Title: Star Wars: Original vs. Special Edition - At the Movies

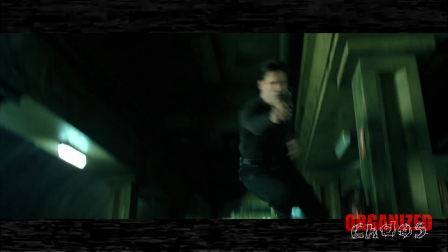This video is in many ways a throwback to my early YouTube days. Back before this channel existed and I was on my personal channel.
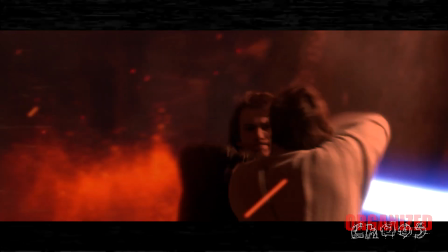Before I made videos somewhat regularly. Even before I did those random music videos. My first videos were these pieces where I compared the Star Wars movies.
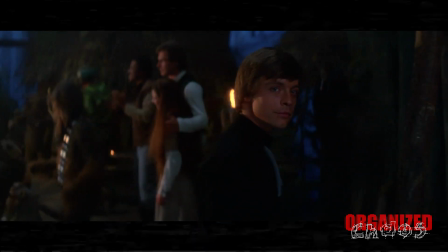The originals versus the special editions. This was back in 2008. I did three videos and the third actually managed to get 100 views overnight.
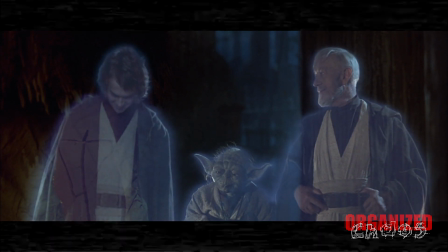But ended up with some negative comments on it.
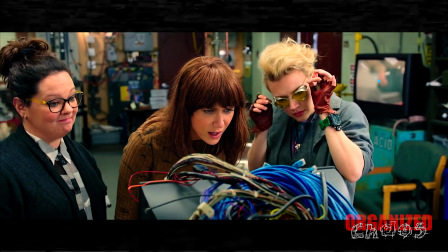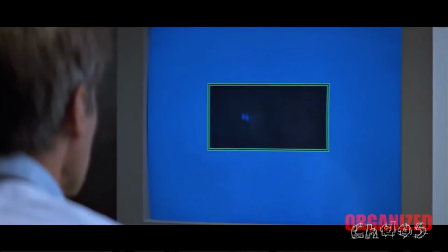And rather than read any of them, I decide to be a coward and delete the videos and never look back.
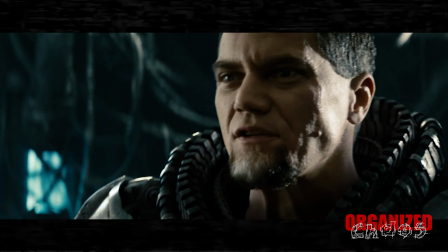Well, I guess that is until now. I do not have any of the old footage and part of me would like to see it, but now a part of me knows how much I hate my old videos.
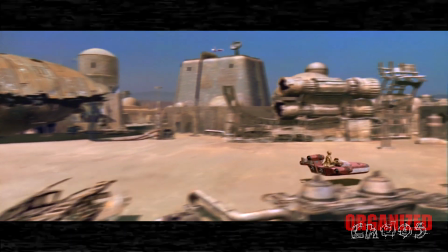Anyways, this video will not be like usual at the movies and will rather be me going point by point at all the significant
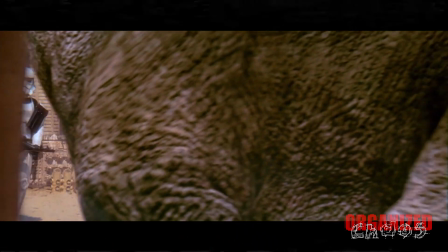changes between the two different versions and rating whether or not the change was a net positive or if the original was better.
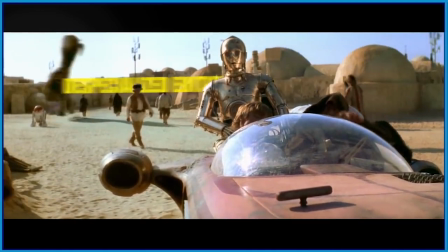For this comparison, I will largely be using the Harmy Despecialized Editions. You should check them out.
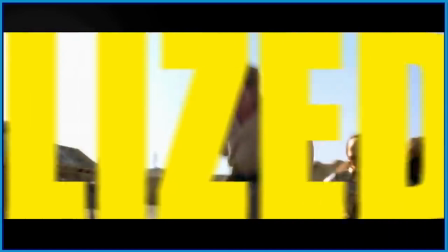I will post a link to his channel in the description. He has really done a great job with these.
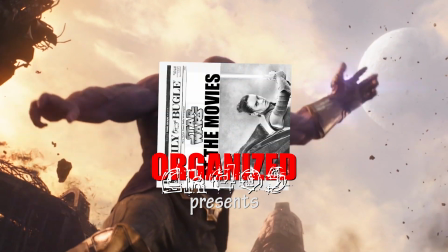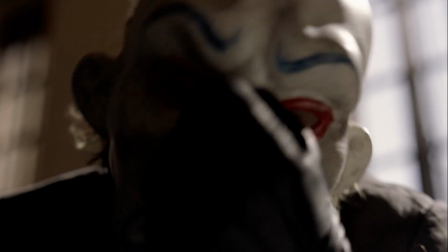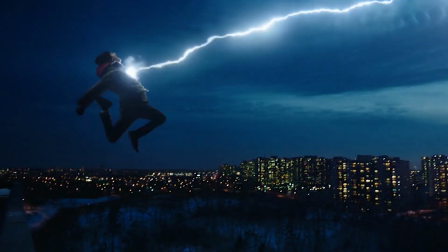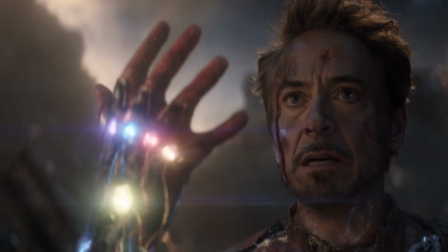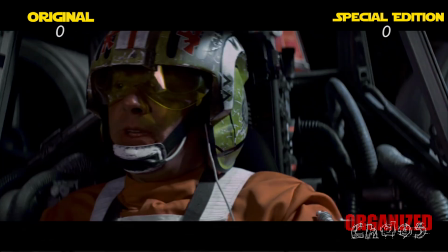There are some very basic superficial changes such as better sound mixing and improved visual effects, and because of this,
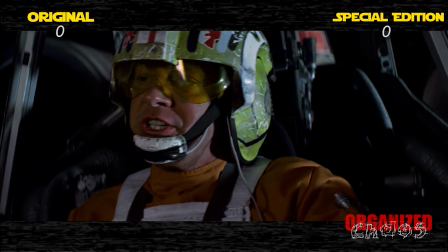the special editions will start this with a point before I even go into noteworthy changes.
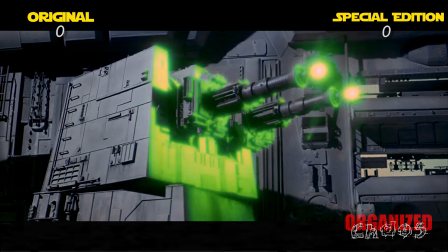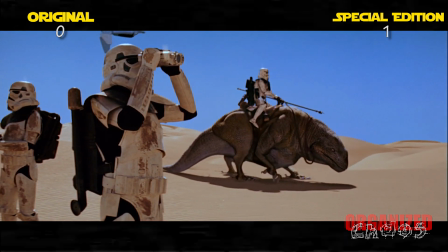Throughout the movie, we've already seen lots of CGI inserted into the special editions, and for the most part, it doesn't distract from the story.
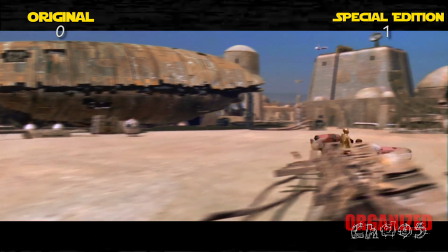This quick sequence where they drive through a bunch of random CGI crap as they enter Mos Eisley is really distracting,
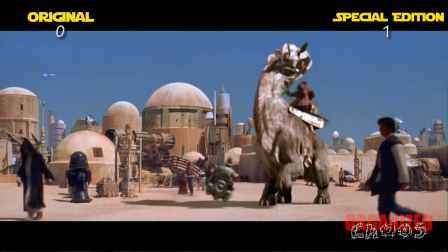however and the cgi has dated incredibly poorly lucas said he wanted this to
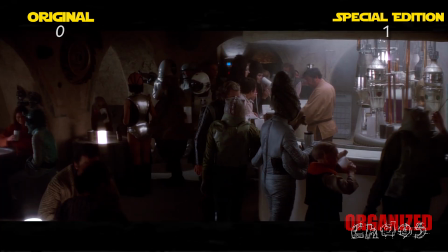establish that this is an alien place except the scene where they enter the bar is still in the movie
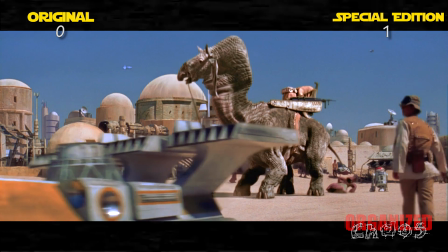and is far more effective at establishing this this bit with them driving through random crap is redundant and
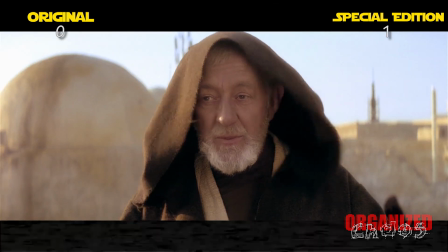has not aged well point for the original most of the best freighter pilots will be found here Only watch a step.
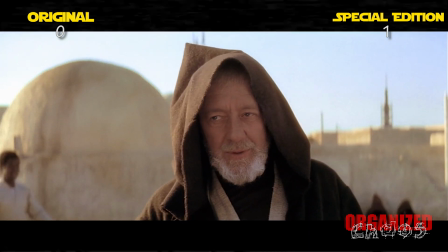This place will be a little rough.
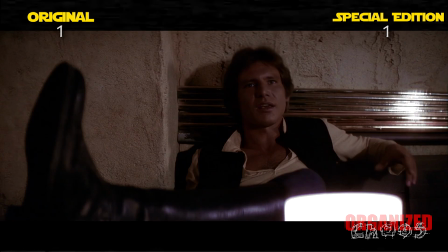Early on, we get what is perhaps the most controversial change of the whole trilogy, the whole Greedo shoots first change.
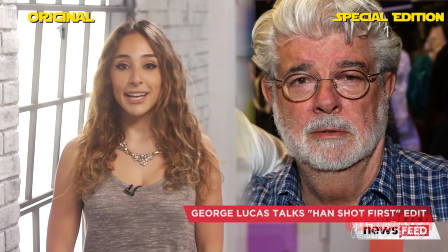George Lucas has made it abundantly clear that he felt this change was necessary. In a recent interview with the Washington Post, Lucas explained his decision to alter the scene, saying, quote,
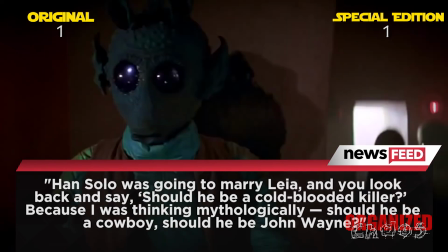Han Solo was going to marry Leia, and you look back and say, should he be a cold-blooded killer? because I was thinking mythologically,
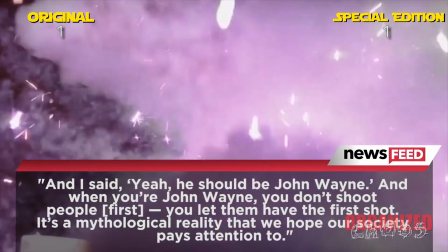should he be a cowboy? Should he be John Wayne? And I said, yeah, he should be John Wayne. And when you're John Wayne, you don't shoot people first.
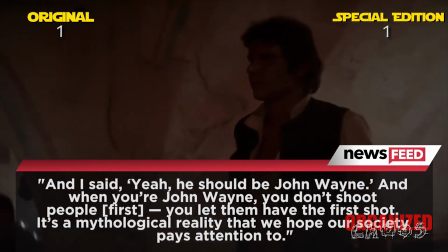You let them have the first shot. It's a mythological reality that we hope our society pays attention to.
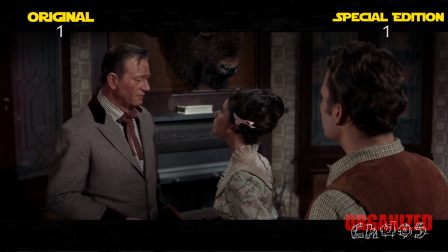If you're my father, if you love me, you'll shoot him. Well, I'm your father, and I sure love you.
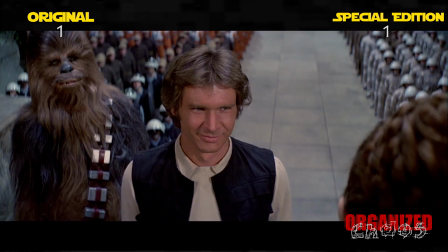So?
Han Solo is a hero, and as a hero, he should not shoot first.
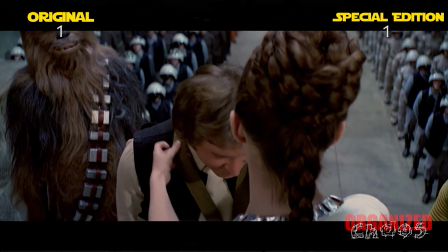He shouldn't start fights. From this perspective, he has a very solid position, but somehow it seems like he's missing a point with his own creation.
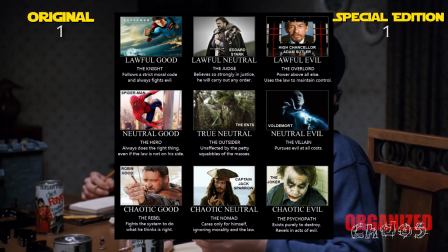If you play Dungeons and Dragons, you should have an understanding of alignments. Your typical good guy would be Lawful Good.
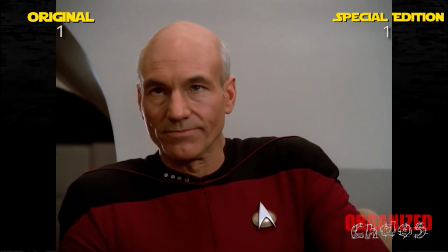You follow the rules and you want to ensure that good prevails in the end. On the opposite end of the spectrum, you get Chaotic Evil.
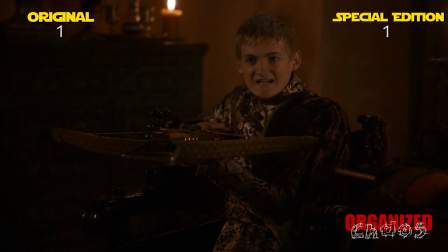You want evil to prevail and you don't care how you get there. There are other variations.